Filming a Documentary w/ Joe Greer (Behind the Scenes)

Oh, oh, no. I'd like to share.
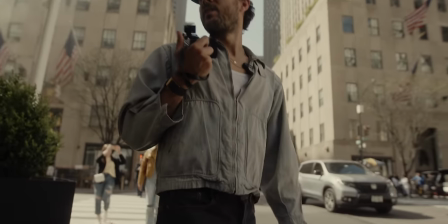14s That's sick.
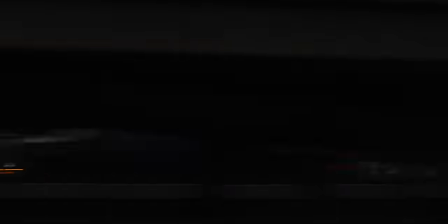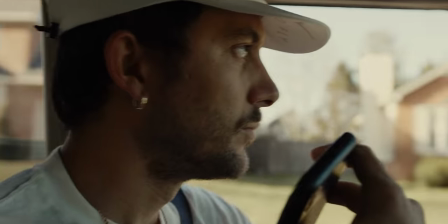22s A cup of blueberries a day. I'll keep the dog chasing.
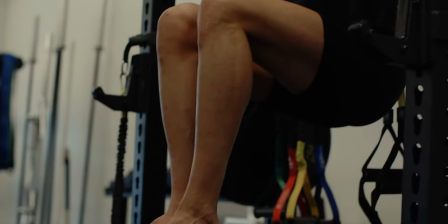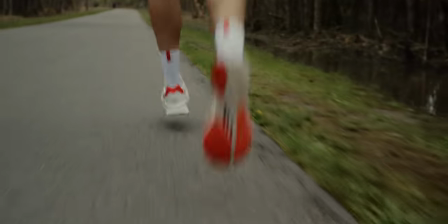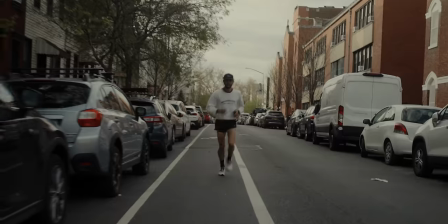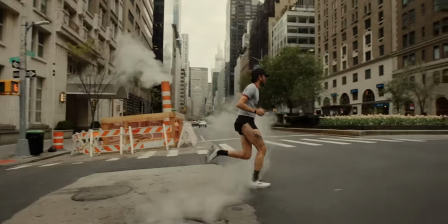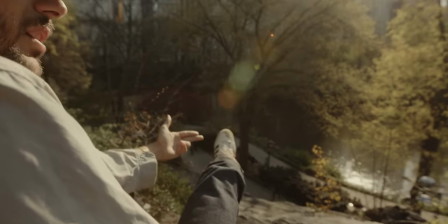47s Yeah, these dogs are barking, so I'm going to give them a little rest.
what the flip is up youtube welcome to cinematic youtube with eric we need more vibes gene you saw that i announced a few weeks ago about a month ago that i am shooting a documentary with the joe
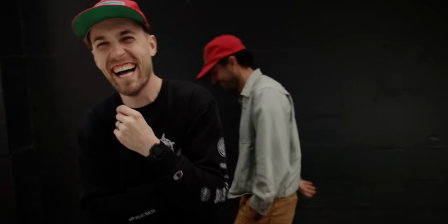67s
greer he's a film photographer street photographer based out of nashville area and just a legend in the space but he's also a marathon runner similar to myself we share that hobby this This year we're going to be documenting the process of him trying to attempt a 2 hour and 40 minute marathon, or faster. And to put that into perspective, that is a 6 minute and 6 second mile pace over 26.2 miles, or 347 per kilometer. It's fast. It's very fast. Today I'm going to break down the first interview we did with him, how he shot it technically, as well as all of the gear that we're using to document this whole thing. Alright, Eric from a month ago with a sinus infection, take it away.
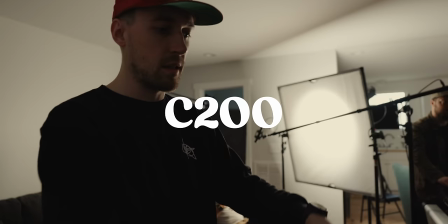106s
All right, so basic setup here is we have C200 on sticks on a tripod and a 90 millimeter Leica vintage lens.
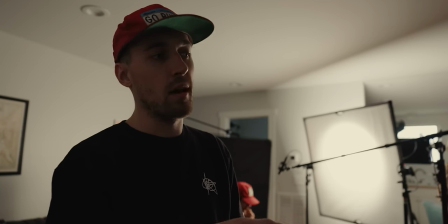114s
It's EF mount, so it can be put on the C200, which is also EF mount.
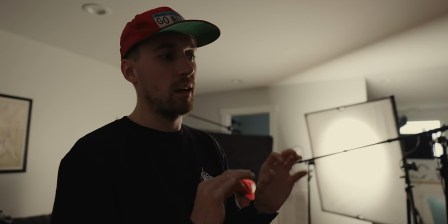119s
More of a vintage look, has more characteristics, interesting characteristics than like a typical EFL lens.
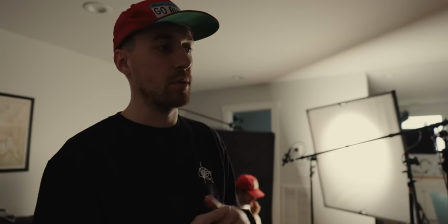127s
And it's a de-click aperture, which is pretty cool. set up.
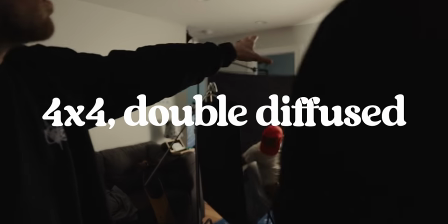130s
Joe's sitting over here for interview and we have a four by four foot grid double diffused with a 300x
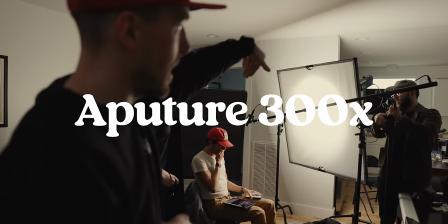139s
aperture 300x going into that it's about a half power so that's our key light
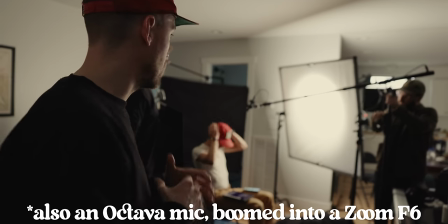143s
coming in we thought about doing other lights but I really just love the drama of the one key light
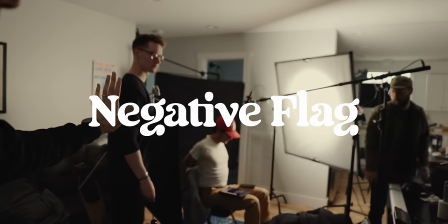148s
coming in and we have a negative flag on this side so we have shadow side from the camera
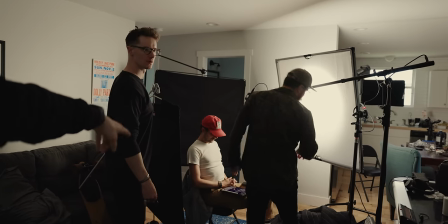154s
going right into the shadow side right here so Stephen's standing by the negative flag and Joe's going to be talking to me over on the right.
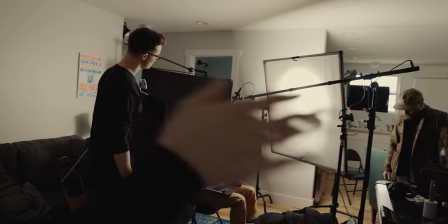161s
So I really want to like, as I interview him throughout the film, I really want him to be facing right a lot. And the idea I actually have is then left after the race.
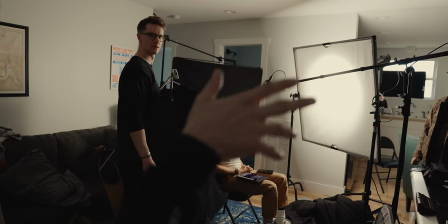169s
So like you're looking, it's almost like you're looking towards the race and then thinking back, you're looking left.
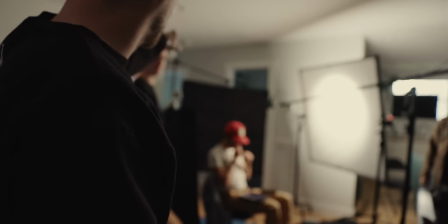175s
So we had a hair light set up over here, but I just didn't like how manufactured it looked.
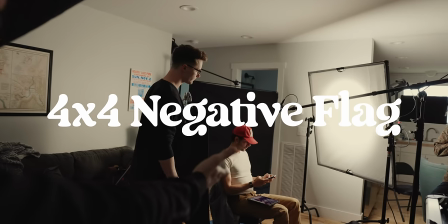180s
So we have another negative flag in the back. That's four feet by four feet.
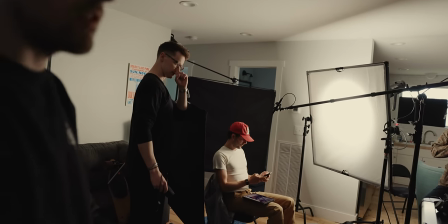186s
And that's just acting as a backdrop because we're on a 90mm lens. It's a Super 35 sensor, so it's like probably 120mm look.
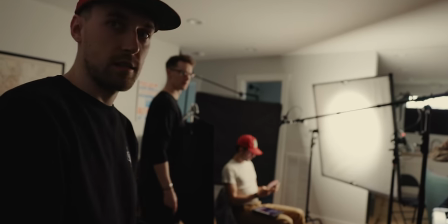195s
So it's really tight, really dramatic. And that's the setup. Great.
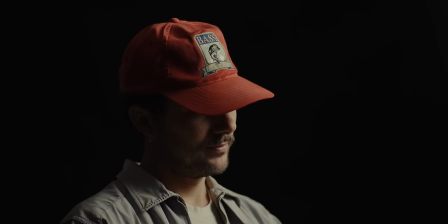201s You ready, brother? I'm ready. All right, man. Who are you?
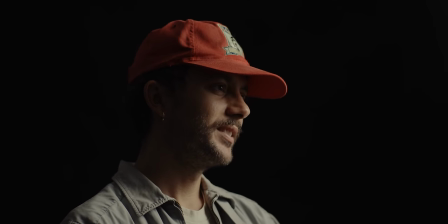207s My name is Joe Greer.
Things I think we've been doing really well so far. We've gotten to know Joe and his story super well.
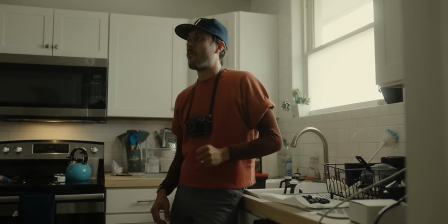215s
Diving into conversation, having dinners, having meals together, and really picking apart what his past is and what his story is he gifted me his memoir the book that he is releasing next month which is the lay of the land and it tells his life story up to this point and he has a lot of trauma in his past and just like a really crazy story i didn't realize how much of that story we're going to be incorporating into this documentary but i realized very quickly that if we're going to tell this story justice we're going to need to incorporate some of those elements so i think we've done a really good job of digging so far and figuring all that stuff out. I really feel like my history in weddings has really helped me in that process as well, which is pretty cool to see. We have been shooting for coverage, so that's good and a bad thing.